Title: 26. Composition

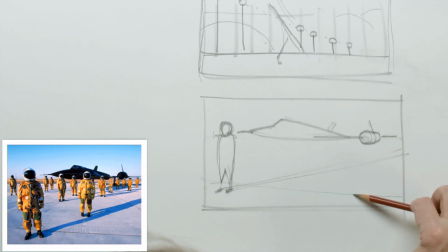(8:14)
Okay, this is a pretty strong line in here in the pavement, but this is tonal contrast in here.
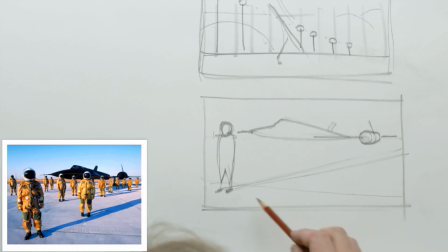(8:20)
This is a little shadowing effect in here, and this is a large shadow in here.
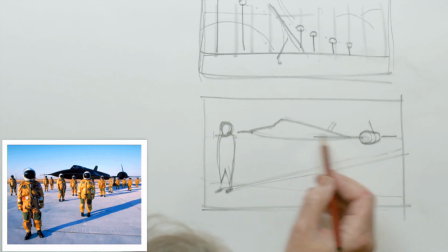(8:24)
So we get this kind of thing, and if you can see, this is really pointing right at him, okay?
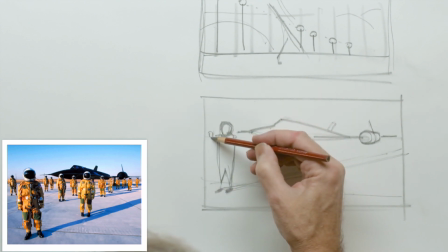(8:31)
And then we get another one here.
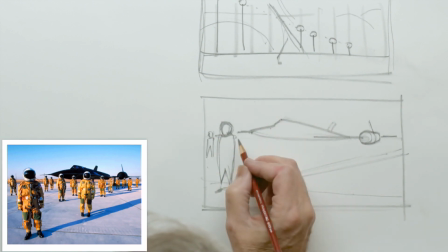(8:36)
And the farther back they are, we've got a couple of them back here.
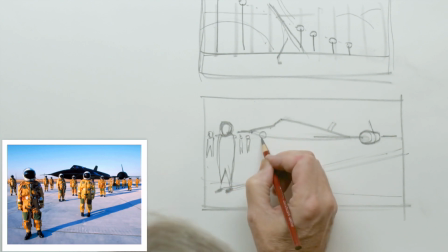(8:46)
One here. One back here.
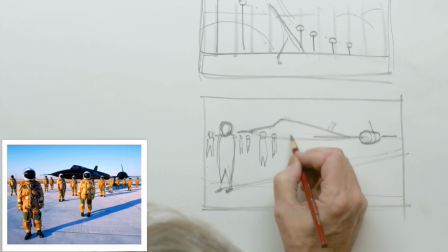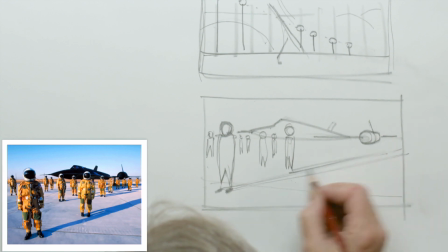(9:04)
And his shadow merges with the first guy's shadow, pretty much.
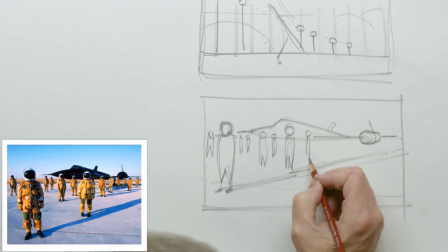(9:09)
Got another one. Another one.
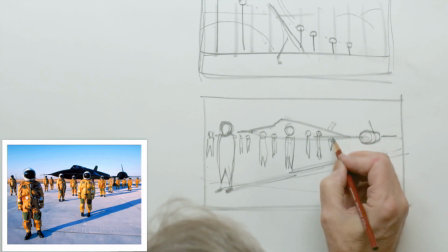(9:16)
And then a couple of them back in here.
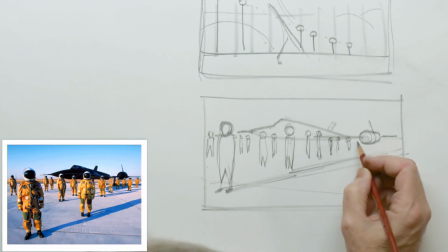(9:22)
This guy's a little taller, closer. And then a few of them.
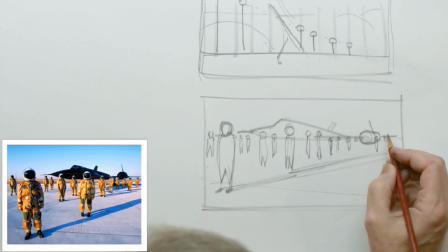(9:29)
This one just a little closer, and then another one back here.
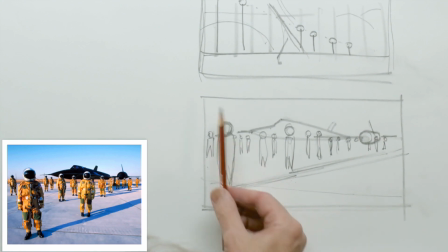(9:35)
Now, we can also talk about rhythm too. And if all of these are like even, we'd have an even rhythm going across.
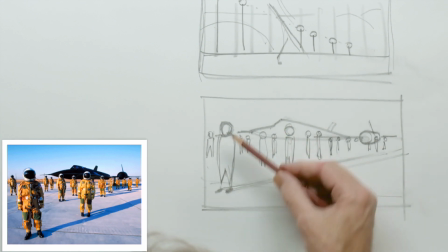(9:43)
We get the size differentiation, which makes this guy dominant because he's in the front.
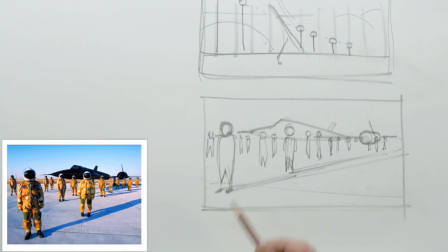(9:49)
He's taller. Then we get this guy. But if you notice here too, the heads create closure.
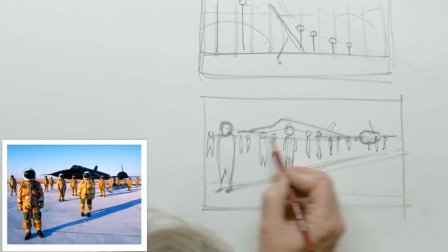(9:57)
Okay, and all of them create this closure. Our eyes will connect the dots.
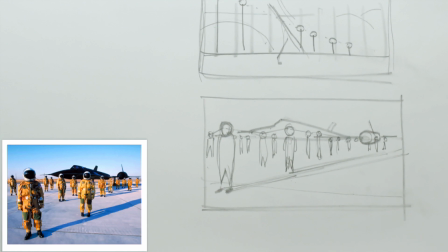(10:02)
They tend to.
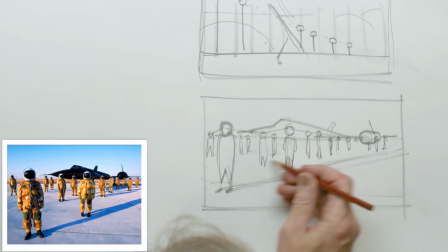(10:04)
At the same time, each of these have little shadows, so they're all coming off the same thing like this.
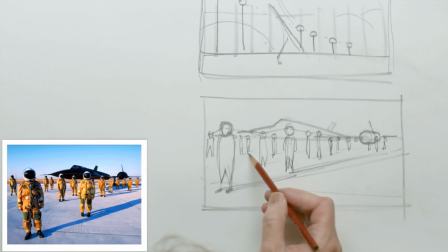(10:12)
And their feet with the shadow, again, these are bits of closure. Now, the effect that these come down and back and these go up and back like this,
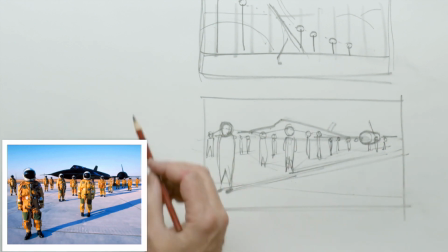(10:25)
it almost reads like perspective, almost like this.
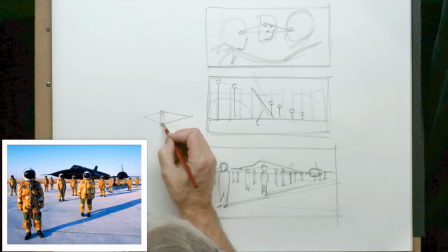(10:32)
Almost like from the one guy here, there's the other guy back here,
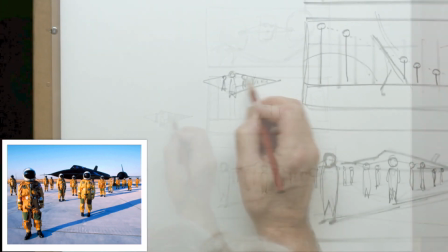(10:36)
and then everybody else sits in this kind of a deeper perspective like that.
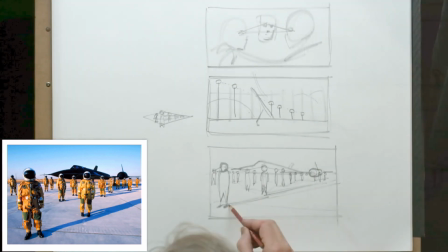(10:43)
Okay, so that's kind of the appearance of what goes on. So we have tonal contrast here that's creating the line.
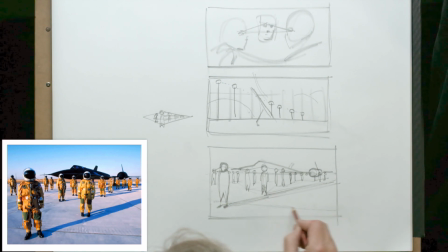(10:51)
That's the shadow. We have tonal contrast here in this crack, which creates another line.
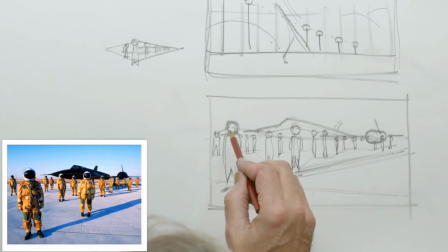(10:57)
We have closure that connects all these guys.
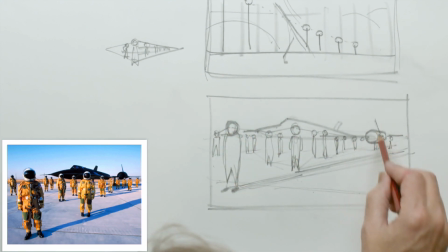(11:03)
And then we have the appearance of physical lines back here.
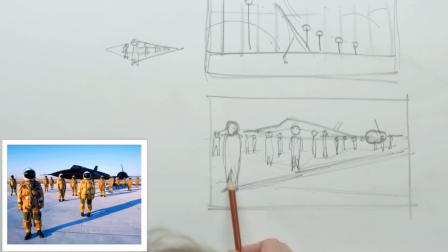(11:07)
So again, there's groupings of lines, and all their vertical axes are all pretty much the same in here,
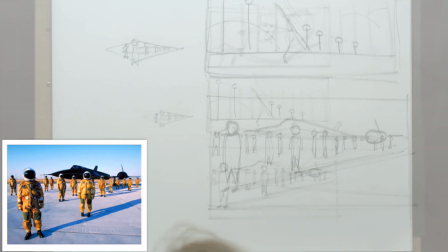(11:13)
which creates this regularity, okay? It's not completely monotonous, but it's a regularity,
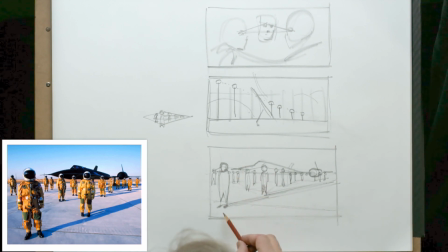(11:20)
a vertical regularity that makes this extreme diagonal so dynamic, okay? So this becomes dynamic and this becomes dynamic. It's pretty interesting what, when you kind of break these things down, you look at how the line's really affecting these things.
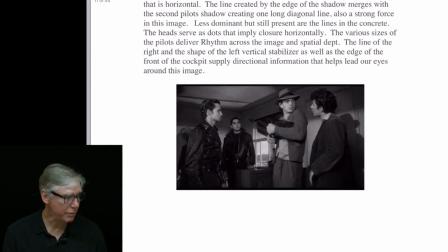(11:41)
This is from Touch of Evil. And of course we have eye lines and we have closure. That's what's going on in this image. All these characters, they're all looking at one another.
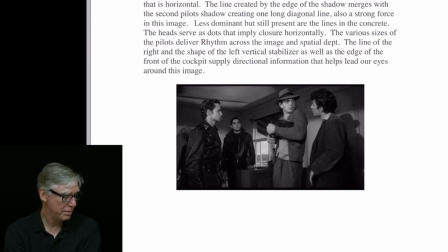(11:54)
The two in the front are looking at the guy with a hat on. And the guy in the back is also looking at the guy with a hat on. So you have three guys against one. And it's interesting about how it stages these people in a shot and
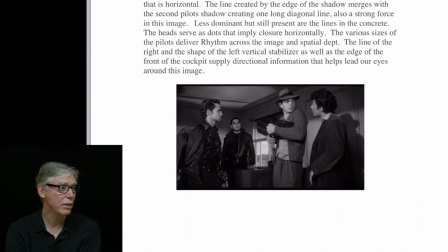(12:11)
creates closure with them and really tells the story just by positioning and lighting them.
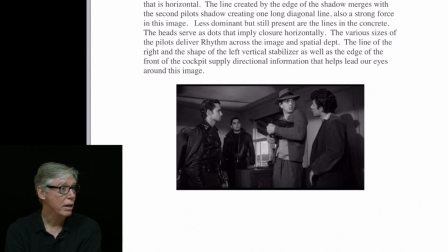(12:17)
And their posture, He can tell the three guys, okay, you guys are thugs. And the other guys, he can tell him, okay, now you're scared of these guys. And stand there and be scared. And the other guys just stand there like you're in control. And now all of a sudden he's got the whole scene worked out. Okay?
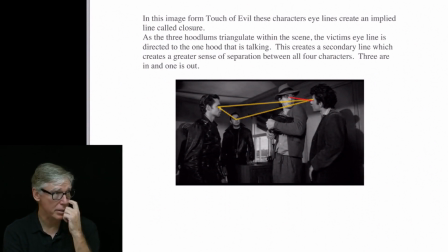(12:41)
And you can see what's going on. The two on the right it's more of an intimate situation between the two because they're looking, the guy who's being questioned here, he has a direct, his eye line is going back to the guy on the right.
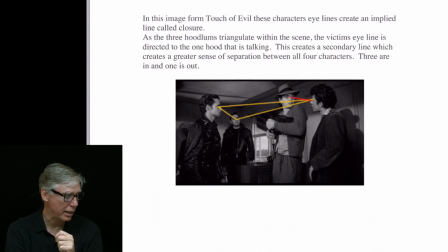(12:58)
And so they have a strong connection with that eye line, and the others create closure in there. There's also tonal contrast in the lines on the ceiling and stuff from the light coming in and things like that. There's also a line in the background on the wall, a shadowing effect,
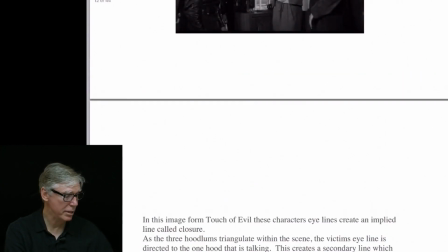(13:16)
but that keeps this guy on the right.
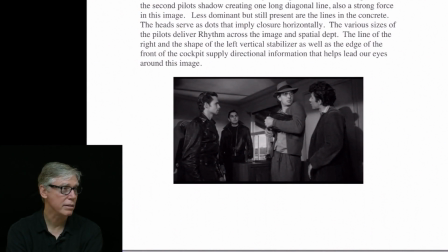(13:23)
It keeps him it makes him dark over light, and also keeps this pretty dynamic. Okay.
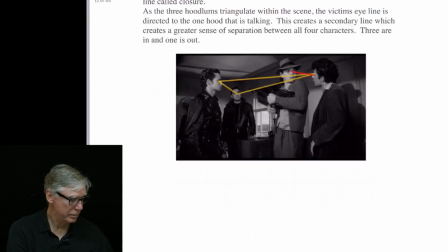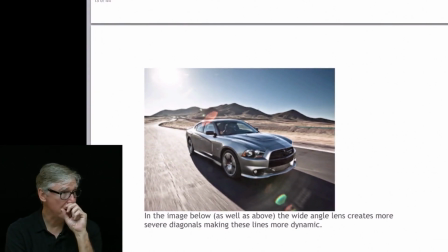(13:38)
Here's an image that's it's just shot with a wide-angle lens. So what ends up happening is you have these converging lines, and they recede dramatically. Okay, they go in a real. These lines go in a real. The longitudinal lines down the side of this car and the street.
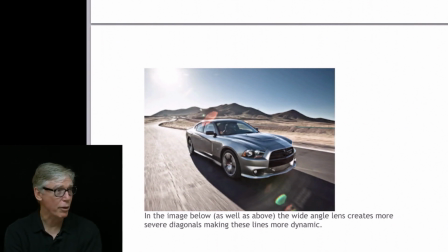(13:59)
They go back in space real radically. They converge in an extreme manner.
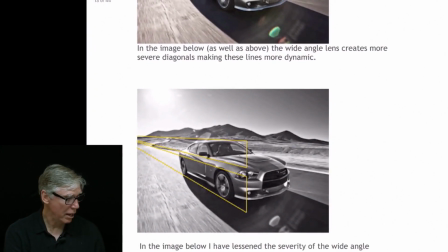(14:05)
In this image, I just drew over the top of it, so you can see that convergence and how strong that is.
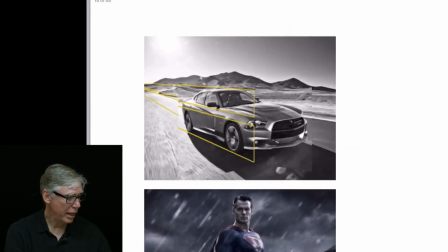(14:14)
If I take that convergence and basically shoot it with a different lens,
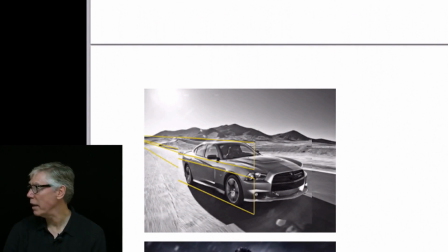(14:20)
you can see this is far less dynamic than the previous image. You see, because these lines don't converge at the same rate. So anytime you draw something and you kind of force the perspective or push these dynamic angles,
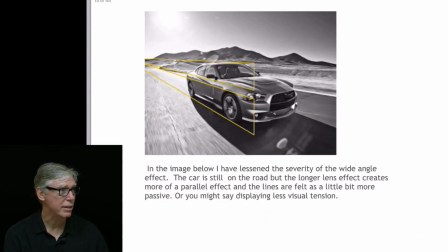(14:37)
they have a little bit more force like this than they do like this.
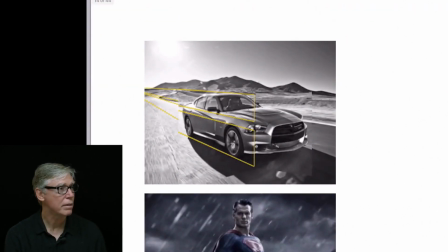(14:44)
Okay?
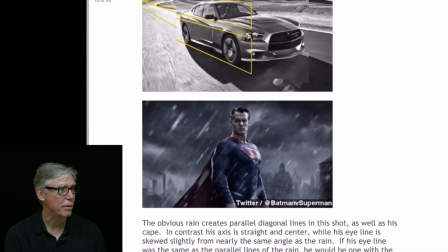(14:48)
It's another image from Man of Steel. And this is something, we create a situation I'll draw up here.
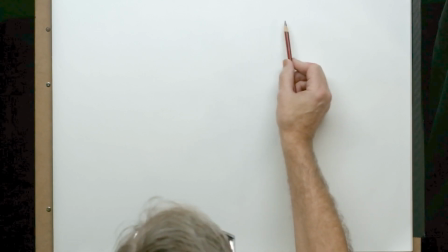(14:57)
We create a situation for an image like this.
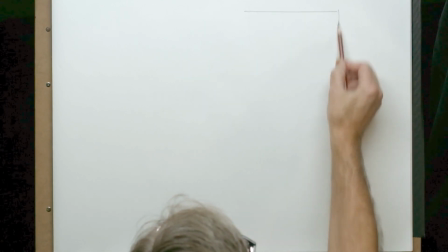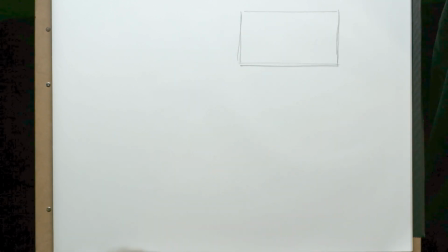(15:03)
And again, in film, you only have a couple of seconds to tell your story.
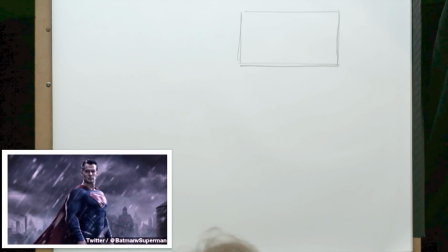(15:10)
And every image needs to be telling a story and have some effect that's going to move you from one scene to the next, or one shot from the next to the next.
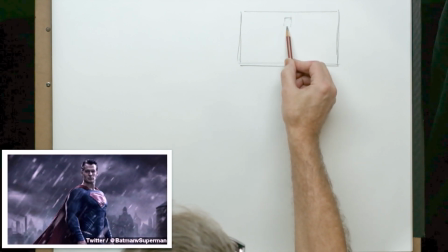(15:20)
So we have this guy that's pretty much in the middle. Okay? And again, what I was just talking about before, he's pretty much in the middle. His eye line is over this way, right?
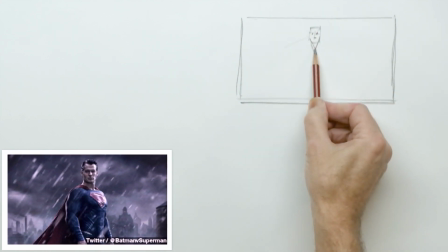(15:35)
So he's looking this direction. Long line on his neck here, right?
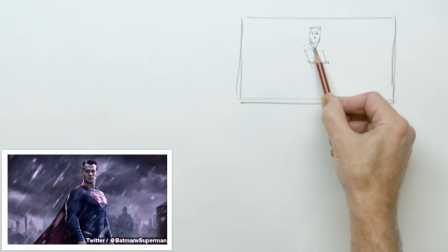(15:44)
His chest is giving you this plane running this direction, okay?
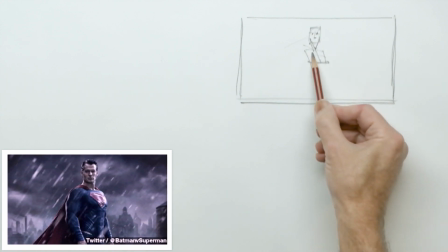(15:49)
So there's a real strong direction between the frontal plane on his face and the contrast between this directional plane over,
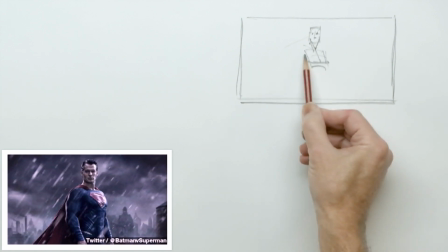(15:59)
his chest here,
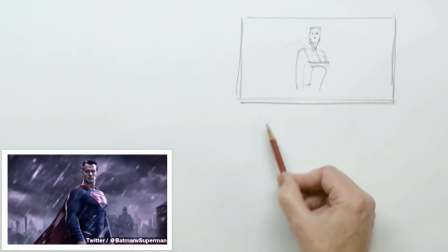(16:04)
right?
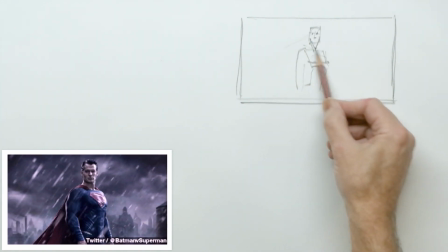(16:05)
So we get this contrast of an eye line compared to this plane, and that plays out real strong.
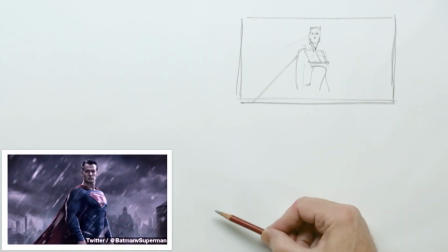(16:13)
Then we get this cape that goes at this angle, much like his eye line.